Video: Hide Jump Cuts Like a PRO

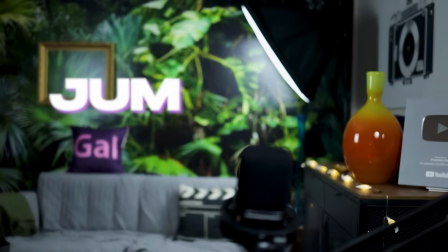0s
In this video, you're going to learn how to hide jump cuts. Let's jump on in. So what even is a jump cut? Well, you just saw it.
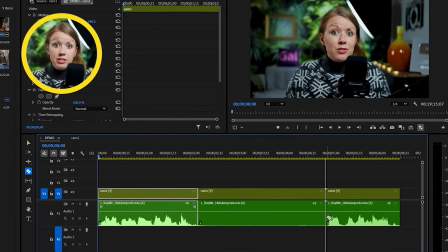9s
So a jump cut basically happens when you cut out a section of a continuous shot, causing the subject to abruptly move.
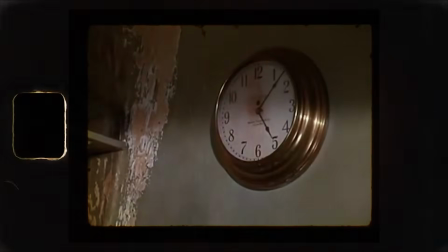16s
This is often used to communicate time passing in films,
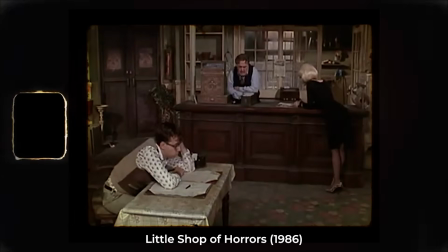21s
which you've probably seen a time lapse of somebody moving around just intercut with different jump cuts. but it's also used all the time in YouTube and social media because
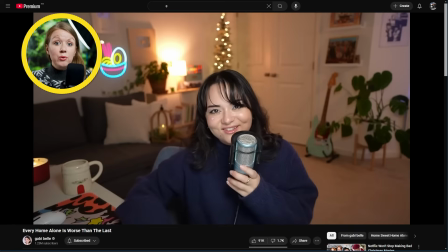31s
it's a great way for content creators to edit out the fluff and the ums and the uhs to get your points across faster and you see jump cuts all the time maybe when you don't even realize it it's a really common technique especially in the last 10 years of social video but when you're seeing way too many jump cuts it can be jarring to the viewer right this is why I always encourage you to try to get your point across in one solid take.
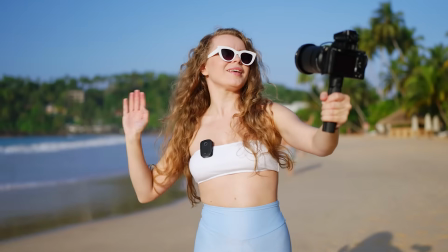58s
But with the nature of filming online content, sometimes jump cuts are unavoidable. So here are some ways that you can hide them. Let's start with the oldest trick in the book, which is faking a second angle or what I like to call reframing the shot.
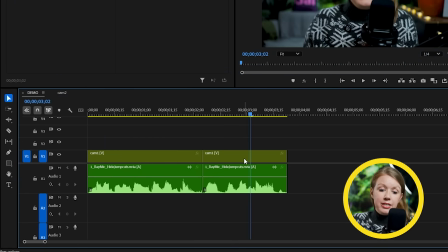72s
It sounds fancy, but in Premiere Pro, all we have to do is select one of the clips here and then we go to effect controls and just scale it up.
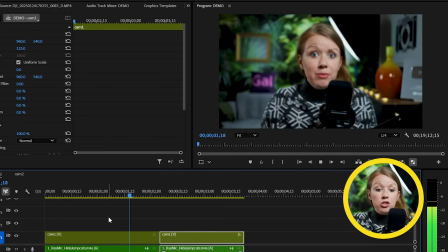81s
When we play, the zoom in will make the jump cut a lot less noticeable. And for this to look better, I recommend shooting your main angle in a wide shot and in a 4K resolution so you have more space to work with.
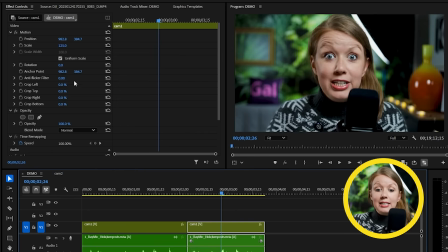93s
So this is pretty simple, right? But we can take it a step further here by selecting the zoomed clip and repositioning the footage.
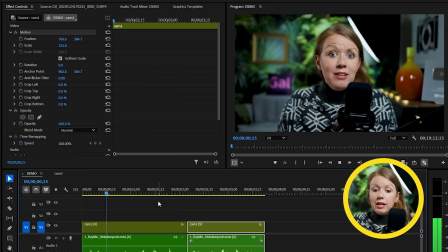100s
So maybe you want to move the subject to the right or to the left slightly in the frame instead of just zooming into the middle. This will give us some more variety, especially if we have some more jump cuts happening. But remember, you want to do this with the right amount of tact and feeling. You don't want to overdo it and make the viewer dizzy unless that's the intention. But I've always said, let's fix it in pre and not fix it in post, even though I'm a video editor. And if you know that a talking head video is going to have some jump cuts, set up a second camera angle like I have right here. So that way you have another shot to cut to when you have a jump cut.
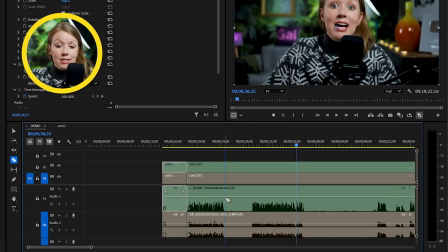138s
So in Premiere Pro, once we've got the two angles synced up in the timeline, we're going to make the necessary cuts.
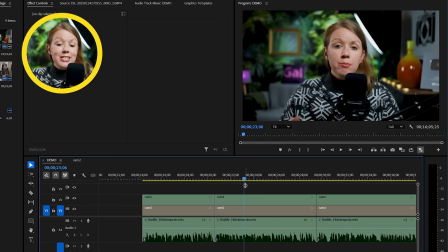144s
And now we can select the top footage and press shift E to disable it to make the layer below visible.
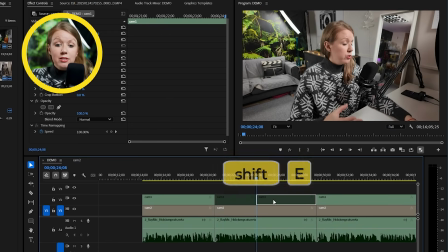152s
So you can cut back and forth between these two angles and you can say goodbye to any jump cuts. You can also switch to two different angles using a multi-camera sequence if you want to.
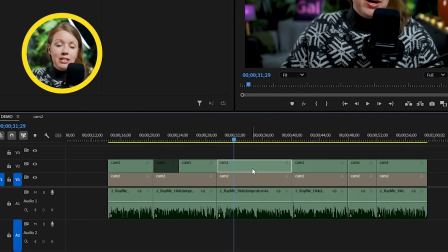162s
But if you only have two angles that you're working with, it's easy enough to just make cuts and disable and re-enable those layers. But if you're working with, you know, three plus camera angles, you might want to consider creating a multi-camera sequence. If zooming in or having an entirely different camera angle isn't enough, you might want to consider just covering up the jump cut.
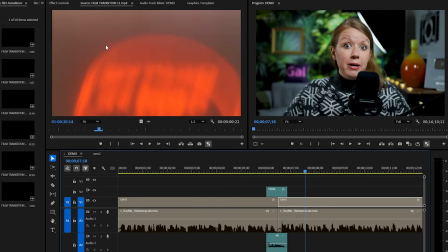184s
But how do we do that? One way to cover it up is to add a little transition and a little bit of a zoom afterwards to make it feel a little different.
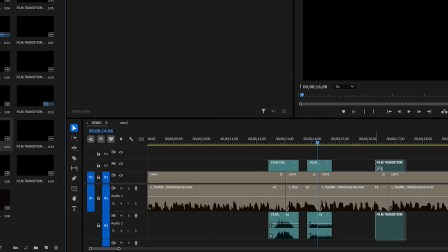192s
But remember, if you have a bunch of different jump cuts, you don't want to add a transition at every single cut because it's just not going to look good. So a good way to hide multiple jump cuts in one go is adding B-roll.
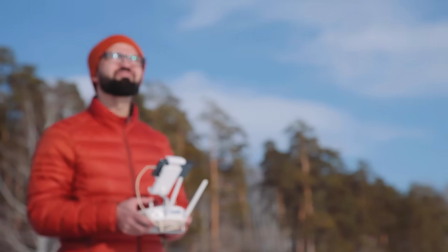204s
It could be cutting away to shots that you filmed yourself, or you could cover it up with stock footage from sites like Envato. But make sure that B-roll is actually related to what's being said. So if you're talking about cats, you're not going to be showing dogs, right? Unless you want to be ironic or something like that. After all, it's your video. So a great tip that I have for placing b-roll on your footage is to place the
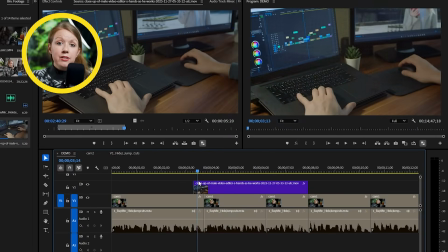226s
b-roll before the jump cut happens so the cut isn't as noticeable.
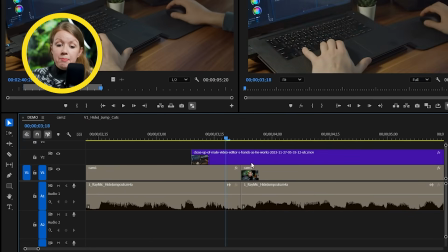232s
For example, if we were going to place the b-roll at the same time as the cut,
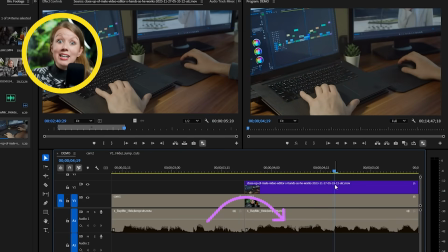236s
the audio jumping from one sentence to another combined with cutting to the b-roll will make it feel more like a cut. Remember, you want the editing to feel invisible, not to call attention to itself.